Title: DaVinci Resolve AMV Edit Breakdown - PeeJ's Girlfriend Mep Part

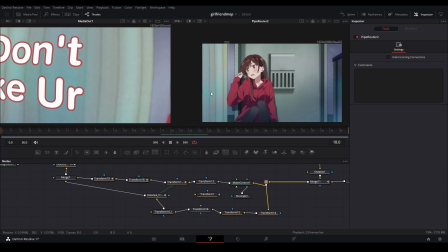(20:25)
That's not in the footage. You can see this is where the curtain cuts off, but I have way more curtain than I need.
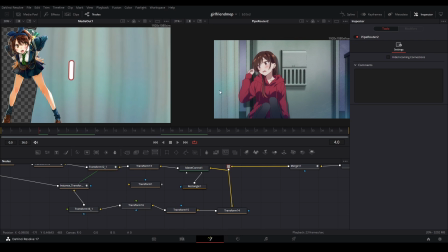(20:30)
So the way I did it is I used mirrored edges to repeat this. So you have a canvas and then you move it over with mirrored edges.
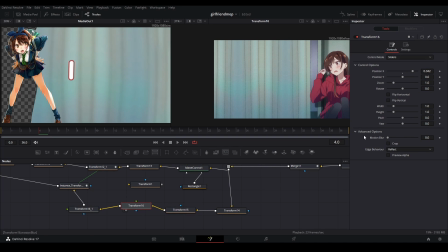(20:43)
Then you move the canvas again. This is on the new, I put an old transform, then a new transform, mirrored that, moved it to the left, or moved to the right. And so there's more curtains.
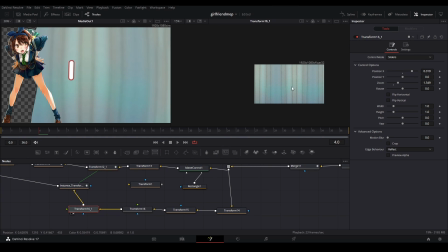(20:53)
I think I did it again. So now it's just full of curtains. The whole scene is just curtains.
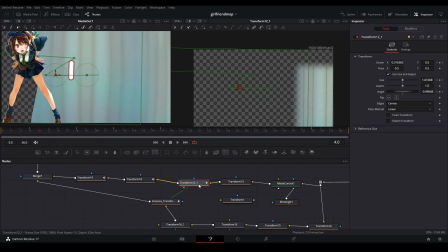(20:57)
And then now I put the same animation that's for here, because this is the animation that's controlling everything
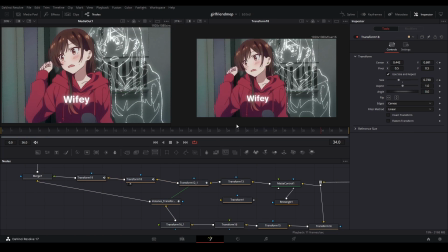(21:07)
from here, instance, and that's the background was there. Then this is the zoom out animation. This is the zoom out as in like this little bob compared to it's stuck here.
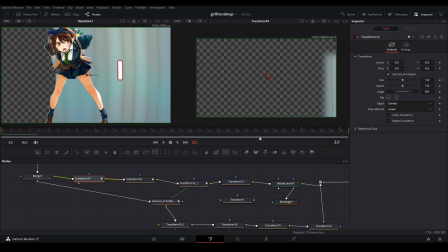(21:23)
Then this is the zoom out at the very end, and this is all merged back together.
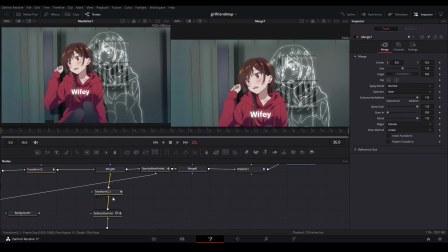(21:31)
And because it's zoomed in a little bit at the end, like right here or somewhere,
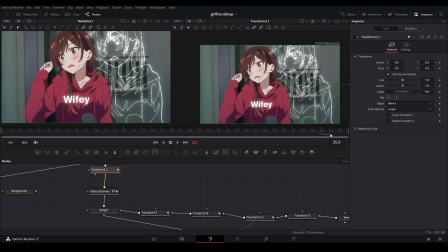(21:36)
you can't actually, this is on the zoom out, you can't see that little mirrored edges that's there because it looks ugly,
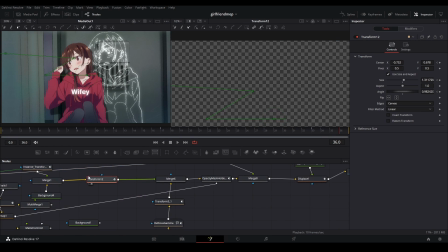(21:42)
but that's merged behind the text animation, masked out, and then I put a little
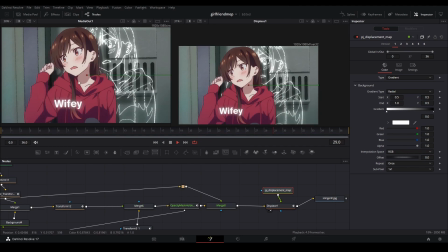(21:51)
keyframe displace in, so it gives that little rounded, and then I get rid of the displace after.
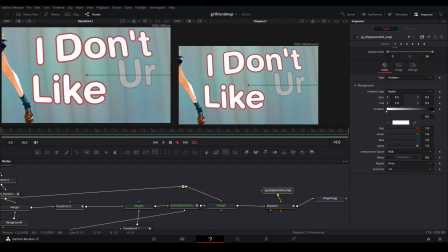(21:58)
This just makes the text look a little bit bigger. It's that look, that decky look.
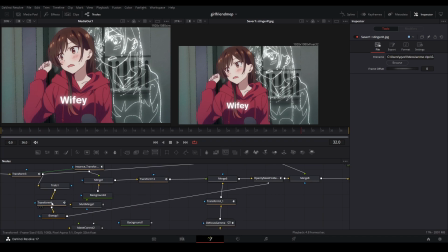(22:04)
And then I will zoom out, and then I also fusion pre-comped it again because of this trail mask, and because it's very intensive.
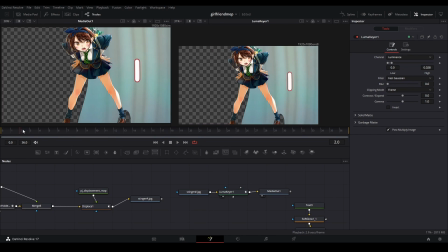(22:13)
And I also put a luma key here again, because that's how you get rid of this black. If I didn't do it, it'd just be black over here.
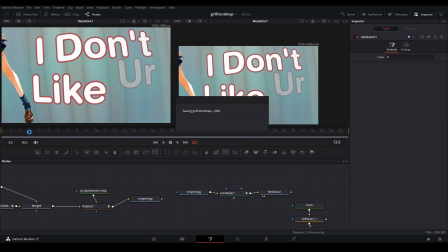(22:18)
Luma keyed, now it's there. Media out. That's the full scene.
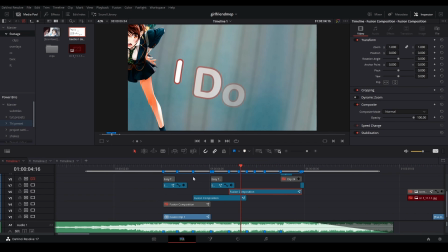(22:25)
And this is only 4 seconds, guys. Not even.
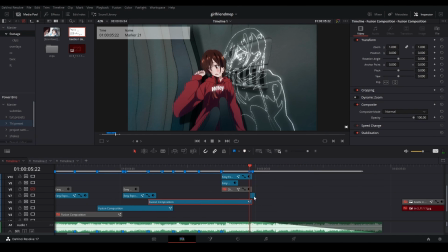(22:31)
Last thing on the edit page, before I look at chat and answer questions again. This is a little warp I put at the end.
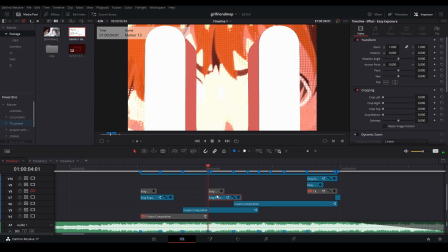(22:38)
This is exposure. This is exposure also. Exposure and a blur.
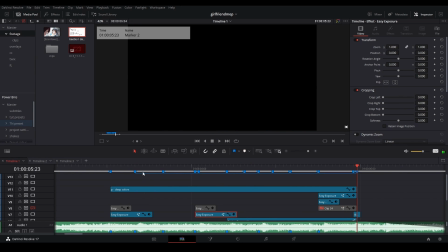(22:46)
And then I have one of my preset CCs that I made. I don't even play sharp on anymore. Okay. And give me questions now.
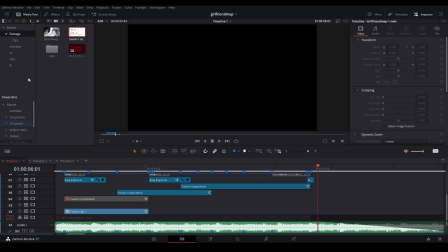(23:02)
Do you know every single node in DaVinci? I actually learned a new node today. It's a texture node. It's kind of dope. But I would say like 80%, maybe. Can you show the spline graph for that? For which part, please?
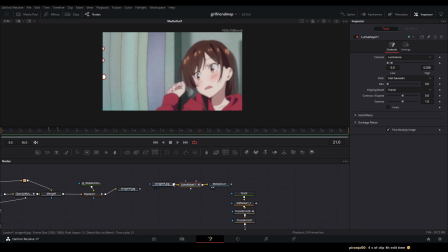(23:25)
British assault rifle? Oh, maybe. So about the fusion pre-comping thing, you said Smokey has a video on it? Yes, I will get to that after I'll show the spline. How'd you learn to edit? Myself. There's no other AMV tutorial people.
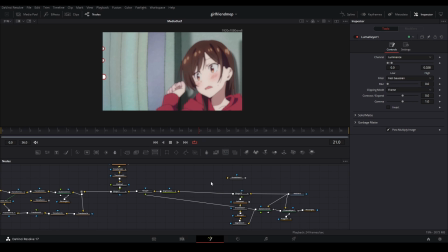(23:39)
Looked up a bunch of YouTube tutorials and see what I needed for myself. And then I started making tutorials too, so you guys have an easier time. When you plan these edits, do you sketch out beforehand the entire thing roughly before you begin and then shit in Fusion?
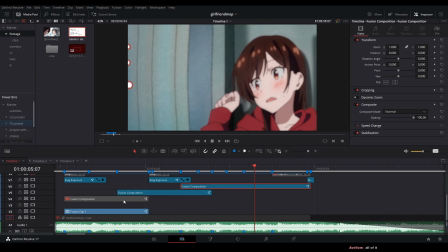(23:58)
Yes and no. My planning, to the extent, is the clips.
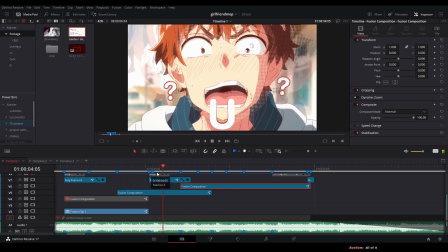(24:03)
As long as I have the clips down, then I could just start playing around with effects and then make something that looks good.
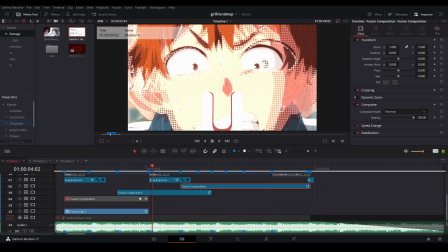(24:09)
Sometimes with these overlapping transitions, I have to plan it out beforehand. It's like, okay, I'm going to do a singer transition.
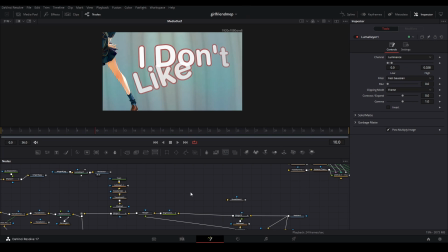(24:14)
I'm also going to do another singer transition. So that's a little bit more planning in head. But after that, it's more like, oh, what do I want to do? Oh, I want to do this text animation. So do I have enough time to do this? Yes. Okay, let me do that. When you plan the, you said that. 4 seconds of a clip and the 4th editor time. Yep.
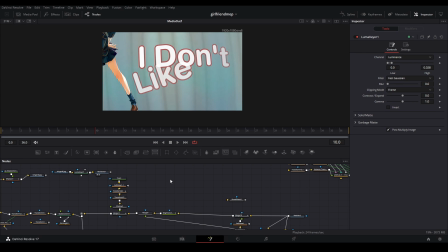(24:34)
Editor life. All of it, all this line. Well, like there's so much. Like you gotta be a little bit more specific. This is the focus, which is not even spline.
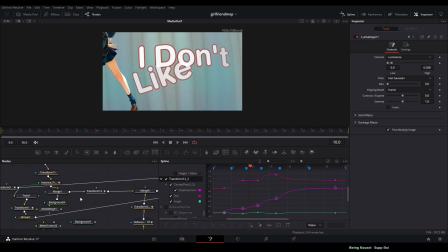(24:48)
Okay, this is probably more intensive. Okay, this is the what? transform 12.
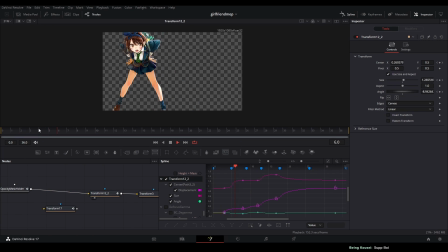(24:55)
This is the main animation for everything. So I don't have it slide. There's a slide. The slide is for from a different transform, but this is when it starts to move.
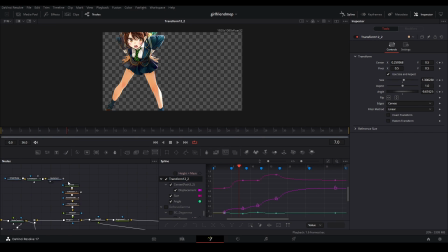(25:10)
I don't like your girlfriend. That's what it said, right? Let me do this and then do this, do this.
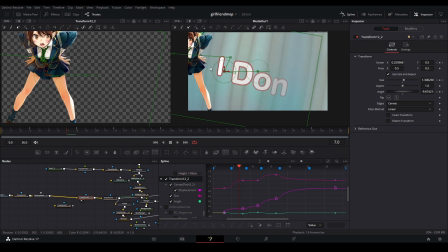(25:17)
Okay. So what I do?
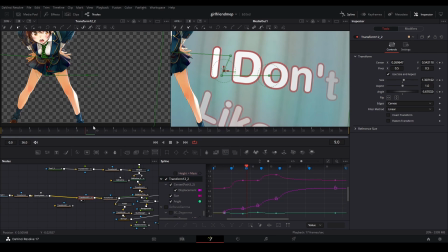(25:25)
I keyframed the position of where I want everything. So I started out like this. Then I keyframed on each marker, because this is each beat, where I want the text animation to end up.
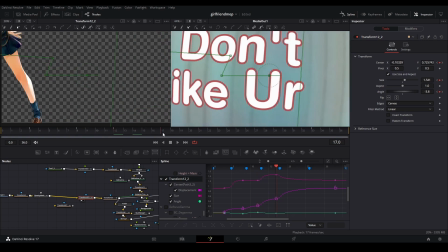(25:41)
Say, I don't like your girlfriend,
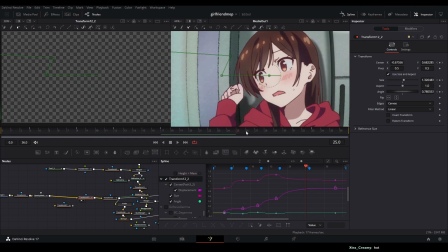(25:46)
girl, and there's another beat that's here, you can see, and then it's a different transform that does that.
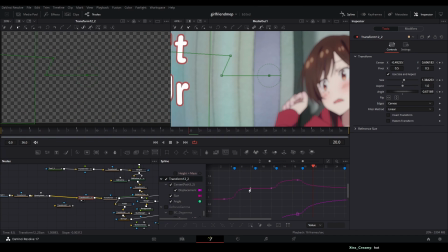(25:53)
But the main thing is, this is my spline trick.
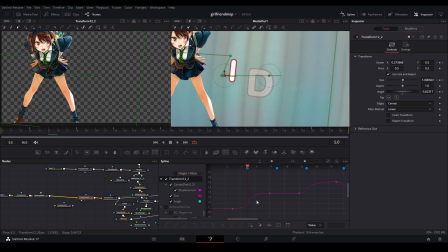(25:58)
Every time there's a beat, like I don't put that keyframe on the beat. I move it over so the steepest part of the spline is on the beat, because when you do a transition, right, you do the ease out curve, and you have your beat that's here,
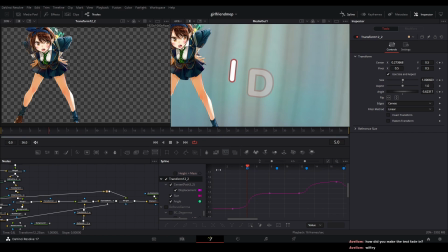(26:18)
and that the steepest part of your spline should always be on the beat hit, and that's how you sync it well.
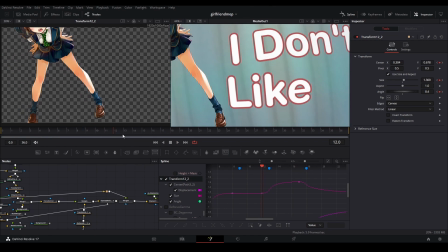(26:26)
A lot of people, they put it on the keyframe and then do like a big sharp spline.
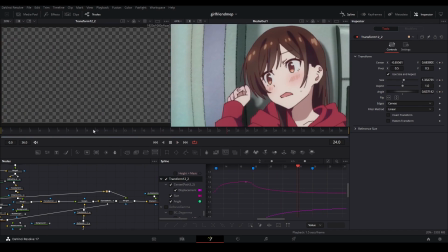(26:31)
That does not look smooth. That's why I do this, and this is how I get my smooth graphs.
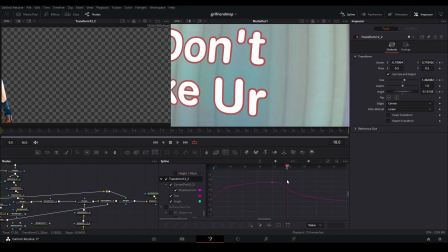(26:38)
Also, when you see, even though like this is a very steep spline, it's not that steep considered compared to other things, so that's why it looks smoother, even though it's just quick.
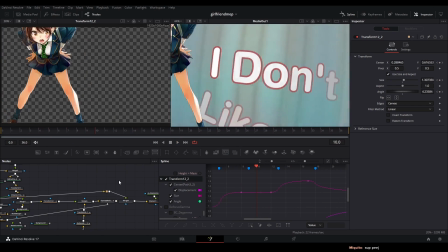(26:50)
Is you can kind of like see like, oh, the frame is there for every point. How'd you make the text fade in?
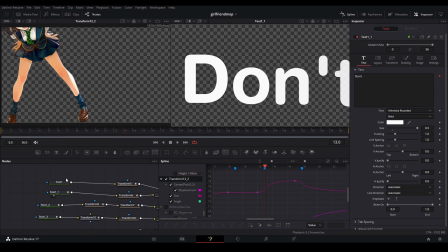(26:57)
Okay, yeah. Each text, there is, go into shading.
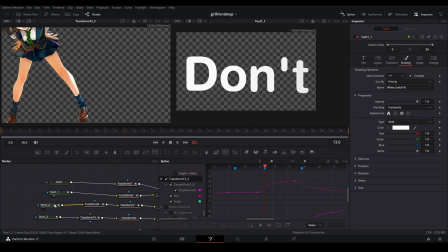(27:03)
Is that not doing what I do? Okay, yeah.
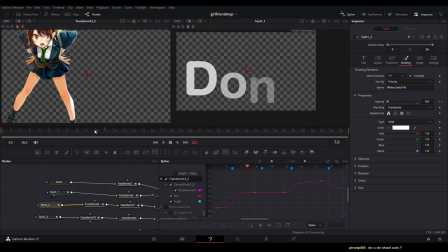(27:09)
So for each text where I want the beat is, I go back and it's just about where the beat is hit, or it's just before, like, I think this is a frame before, 2 frames before the beat is hit.
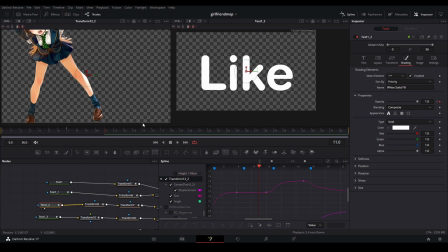(27:24)
I keyframe it to 0, and then like 3 frames after the beat, it's fully there. And so I literally just keyframe the opacity. So, but yeah, you go to the text, you go to shading, and then opacity, and then keyframe that wherever.
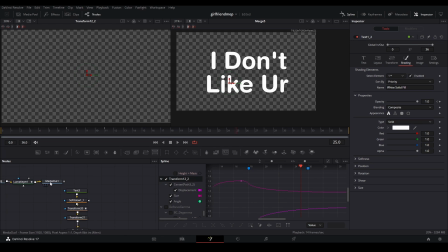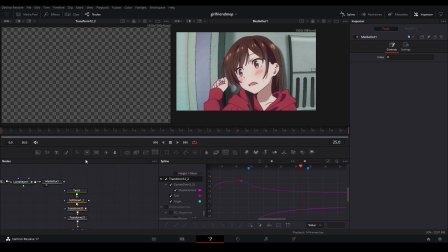(27:48)
I feel like that's a trick. How do you make the text bouncy? Okay.
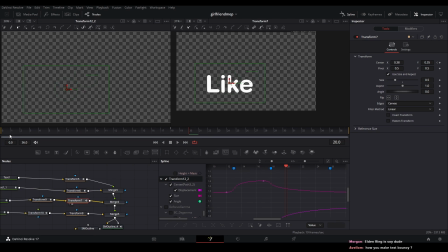(27:57)
Which one has it? This one? No, this one? Alright, the same process. Okay. Actually, this one has it. Kind of. So, my tutorial on anim curves, that's how you get the elastic curve. That's here.
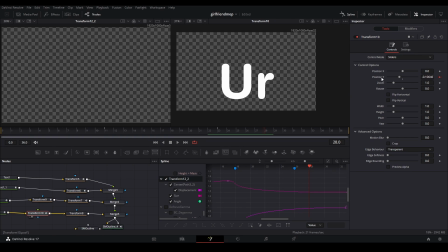(28:14)
So if I click this node, go to modifiers, because this is a modified parameter, because it's moving up and down in an elastic motion. Go to modifiers, and what I did, I'm going to do my shake tutorial, is that I use the elastic curve, but I use the duration and to make it shake for the whole clip.
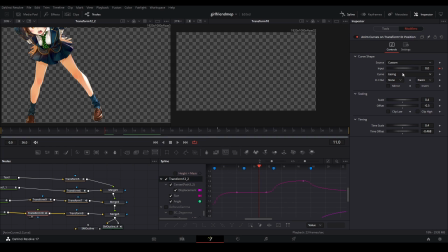(28:34)
But what you can actually do is, if you hit custom, you can go to the input, you can keyframe how long you want it to last.